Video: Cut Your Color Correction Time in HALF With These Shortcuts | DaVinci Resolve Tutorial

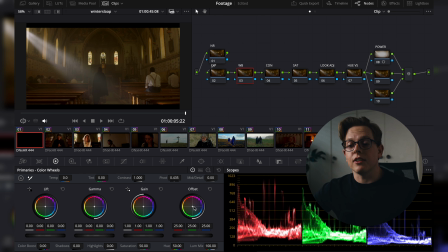497s
So it works on a global level, and it does the same with its color adjustments. So if we make an adjustment to our red channel, or we pull red out of our image, we aren't really pulling red out of our highlight specifically or gamma specifically.
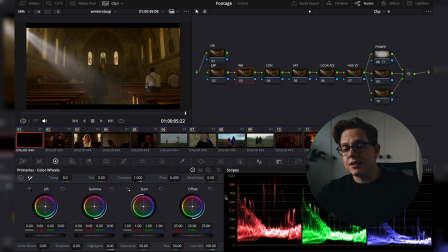510s
It's being reduced from our image as a whole. And this is great for shot matching because it allows us to affect our image as a whole with a couple keys. So printer light adjustments can be made with 3 different measurements. You can have a full printer light, a half printer light, or quarter printer light.
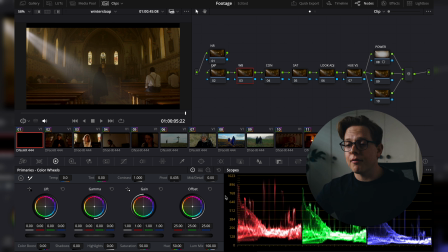526s
I like to work with full printer lights and half printer lights just because it makes it a little bit easier for myself. So I'm going to come back to our exposure, and as you can see, we are going to make adjustments using our 8 key,
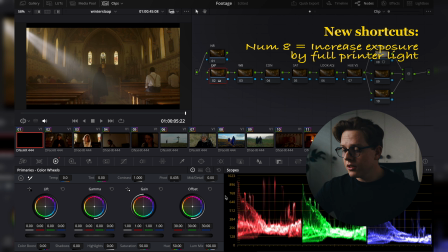537s
which is going to pull the exposure just up, or we can reset our node using the period key,
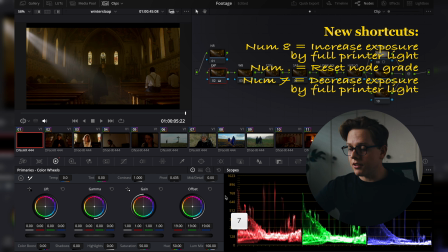542s
and we can pull our exposure down by using 7. It's really helpful to make it nice and quick and easy.
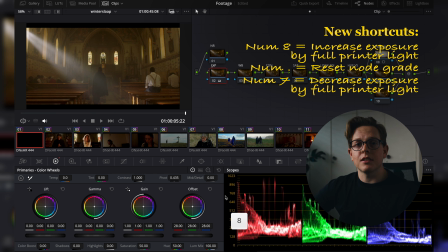549s
I also can just keep looking at my image because there's 2 keys that is changing my exposure.
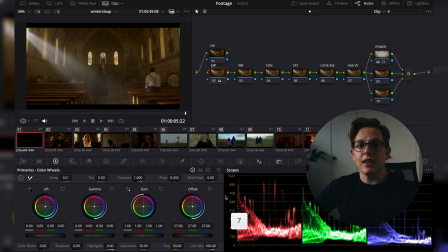555s
I don't have to look for where those keys are. I kind of know where they are now. So what I'm wanting to do here is pull up the exposure so that we can get a little bit more detail in our shadows there. So somewhere about there is good.
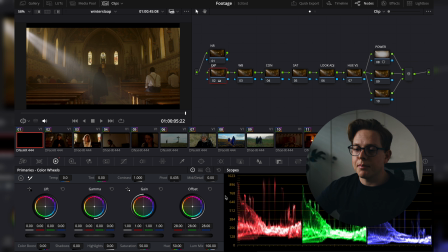569s
So we have brought that up by 3 full printer lights because we started at 25 on each of those color channels, and we are now at 28. So that's really good. We've only brought it up by 3 and that's helpful because we are not really introducing new noise.
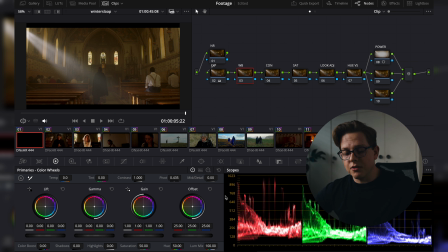585s
Let's go to our white balance, and now what I'm going to do is I am going to hold down my command or control, which is going to enable my half printer light, and I'm going to pull down in the red channel, pull up in the blue channel just slightly like this, and you can see the effect it's having over there.
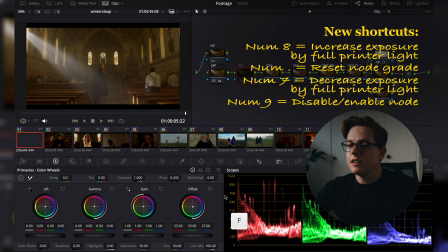602s
If I use 9 to turn on and off that node, so 9 is going to enable or disable that node.
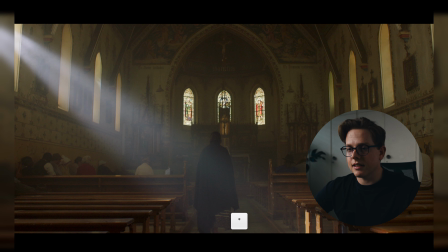609s
So that's kind of where we started. That's where we are now in terms of white balance. If I go back a node, that's where we were exposure wise, and that's where we are now.
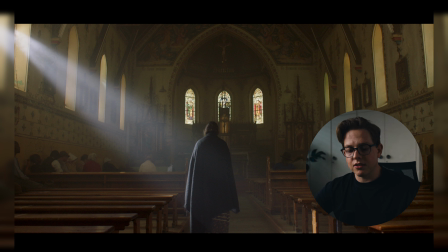617s
So having made those adjustments, we're just in a better place overall within our image, specifically with our white balance. That's where we were before, that's where we are now. You can see there's a lot more separation with our image, and we can really start to feel where that shot might go to. I think I might just pull down on the green a little bit more, and that's looking pretty good.
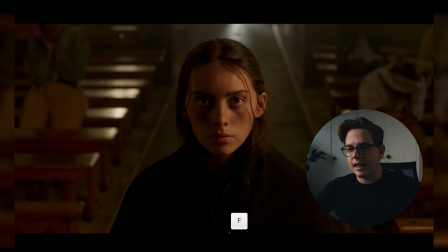637s
So now what we want to do is go to our next clip, and using the keyboard shortcuts, you can see how quickly we were able to move through.
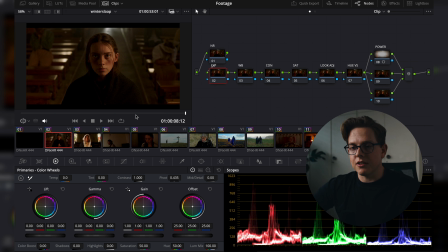644s
I'm going to go back to our exposure node, and we're going to do the same here. I'm going to pull the exposure up on this image.
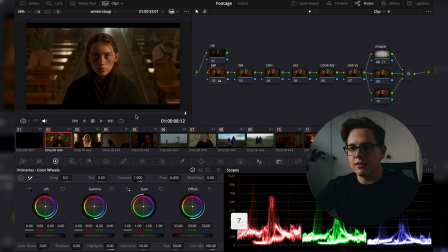651s
I don't want to go too much because we don't need to see all of the detail in that black
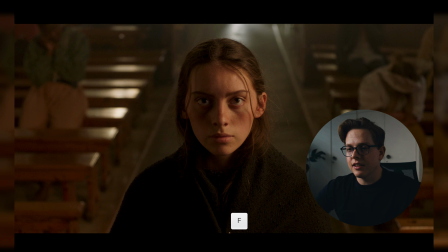658s
gown that she has on the back shawl. I just want to make sure that we have enough light in this image to match this first shot.
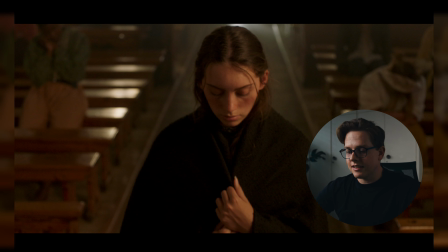666s
So let's go to the last. There we go. So as you can see, there's a lot of different light. There's a lot more light in this shot than there is in this shot. And that's okay.
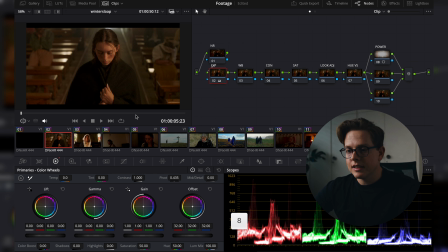676s
We just need to try and flatten a little bit more, at least in our balancing, so that it looks similar.
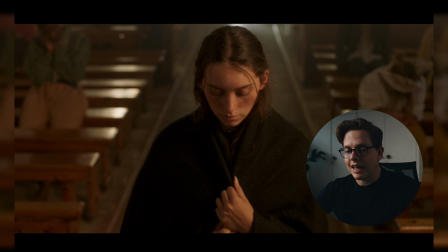683s
So I'm also using V and N to go back a frame or forward a frame. And this is helpful just to move between those two really quickly. Cool, I'm happy with that.
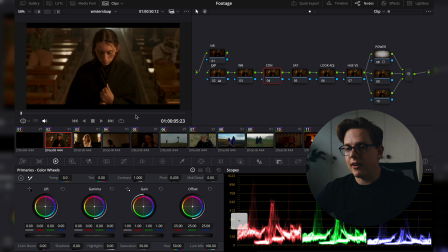693s
Let's move to our white balance. And here we're going to, again, enable our half stops just so we have a little bit more control. I'm going to pull down on our red,
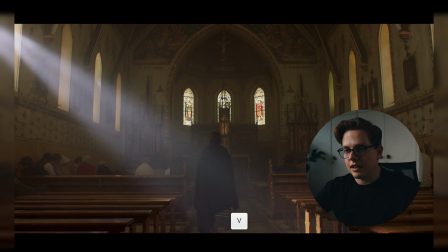702s
pull up on our blue, just like that. Go full screen and go back, forward, just so that we can see what that looks like.
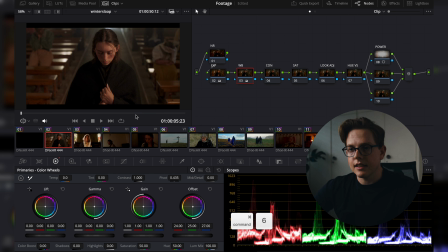710s
Let's bring up the blue a little bit more.
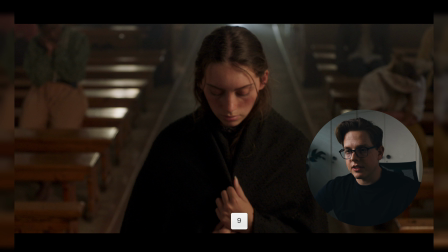714s
I'm just going back and forward to sort of see what it feels like and if we can get a better match.
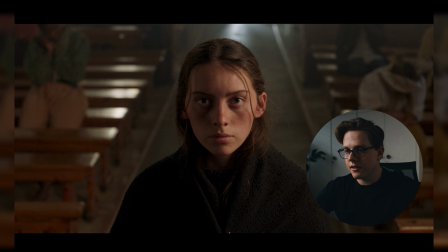720s
Let's go to the end of the shot. There we go. Cool. So I think we've got a lot more blue in our hero shot here. Just keep bringing it down just a little bit.
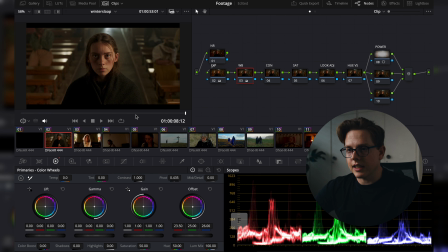735s
So looking a little green now.
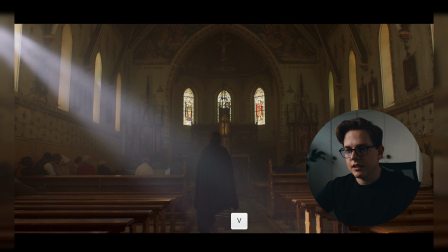737s
So I'm going to pull the green down. I feel like we're definitely very close now.